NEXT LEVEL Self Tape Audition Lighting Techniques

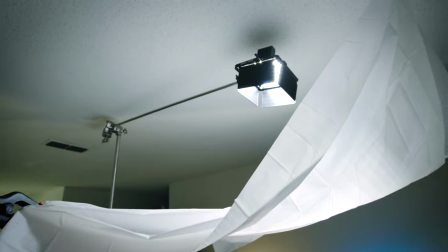I put a little bit of space between the light and the diffusion source that
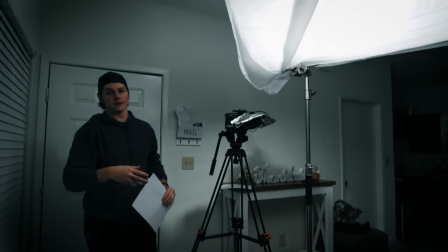way it would make it even softer and allow for the full diffusion to be utilized
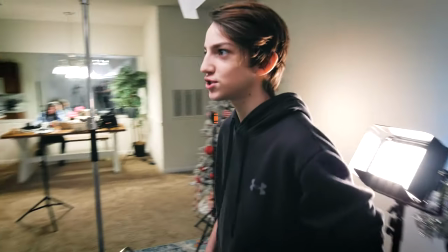and we moved our edge to directly behind our actor
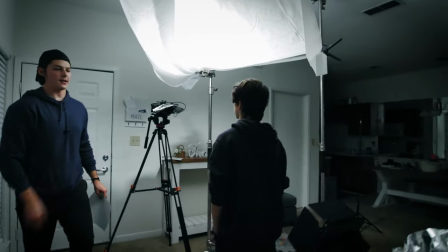because we're gonna be backlighting him and what you could do in post if
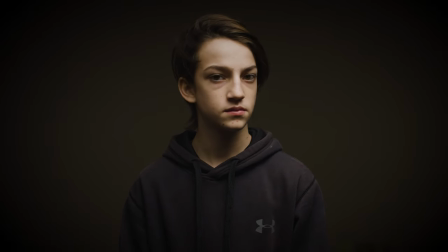you're comfortable enough you could actually add a vignette and target the background color and desaturate it and bring it really low so it's not very bright and then add like a mask around them and in post it'll look something like this and as you can see with that it looks really cool it's
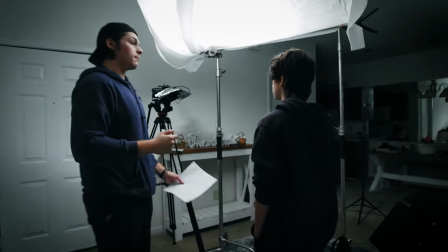almost like there's an infinite black space behind him but we're gonna keep moving on and adding a little more detail one
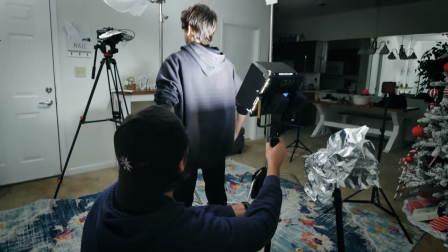by one so the next thing I'm gonna turn on is our edge light so you can't see the light but
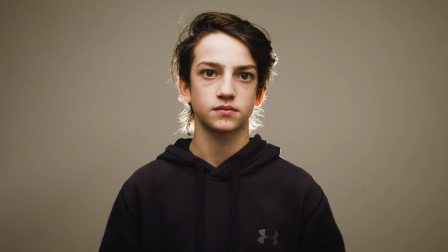you can see how it's affecting his hair
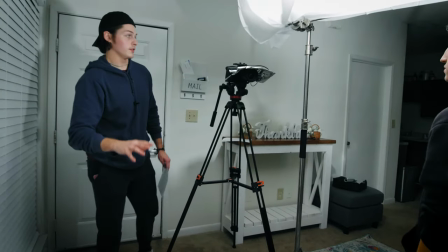and that's pretty much all we changed so what I'm gonna do keeping this
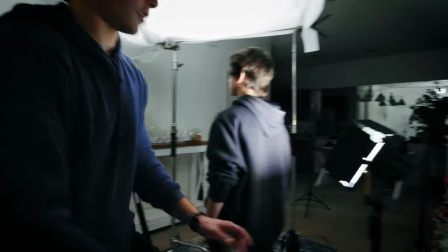set up is I'm gonna add the lights back in our scene for the stage okay so
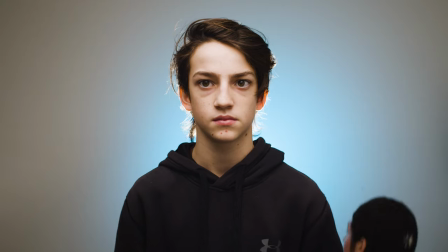now we have our blue shroud light behind him and I'm gonna turn this one on
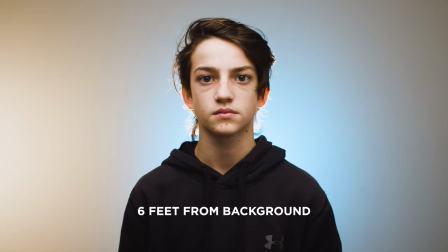and we are looking pretty good so that
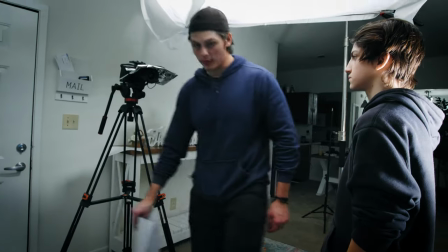concludes our second setup which is my personal favorite another thing you can do
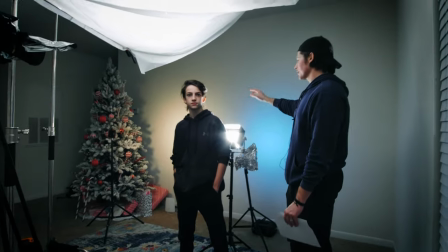is try experimenting with maybe the color temperature of the edge here you can make it a little warmer
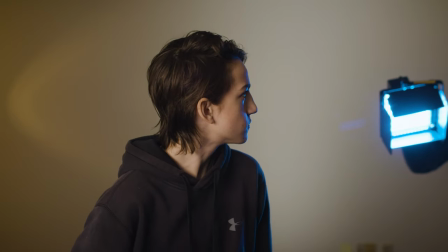a little cooler whatever whatever you want to do you can experiment with the
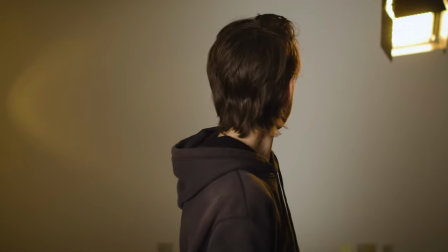color temperature and the hues of the background lights but this is a good starting point this gives you enough information where you can
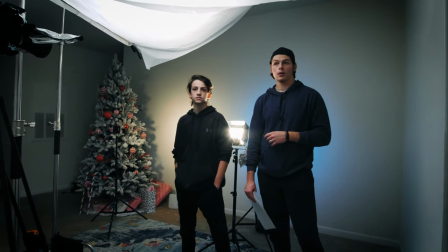take it and run with it if you're an actor and you just want to understand lighting a little bit more and have a couple tricks up your sleeve to make
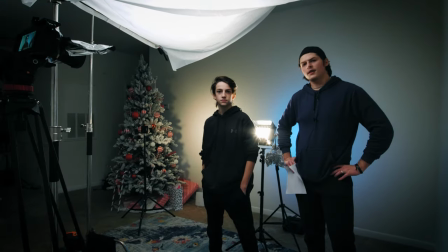your self tape audition stand out from the rest of them leave a comment down below what you guys want to see next because I'm interested in and what
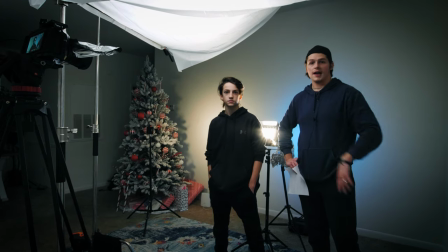you guys think would benefit anyone whether you're an actor or a cinematographer comment down below what you want to see and we'll make it happen
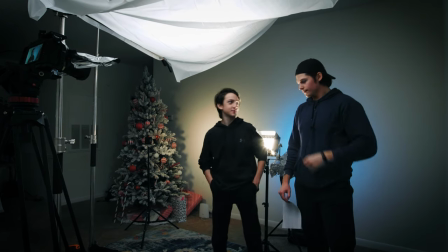what should we do for an outro last
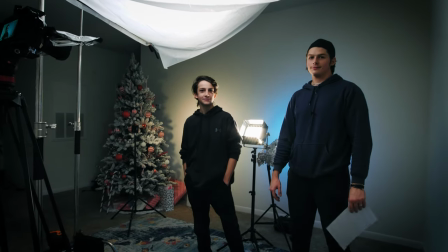time it was that bye but I really don't want it to stick is the bye, bye,
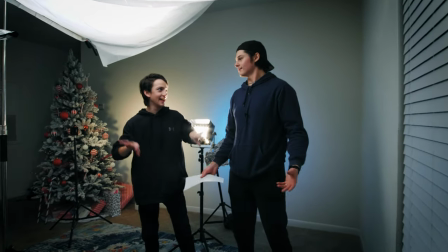bye, bye.
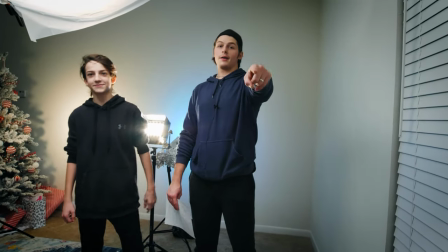Don't subscribe, never subscribe.
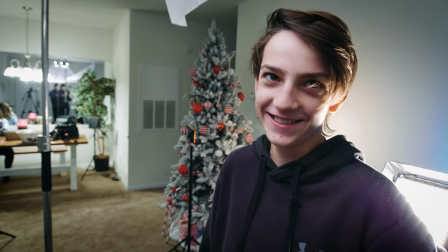You're in a carrot. No!
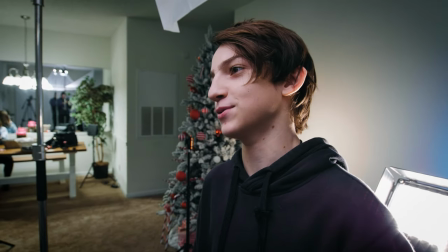I can't. You can. It's impossible. Do it. Do the rawr.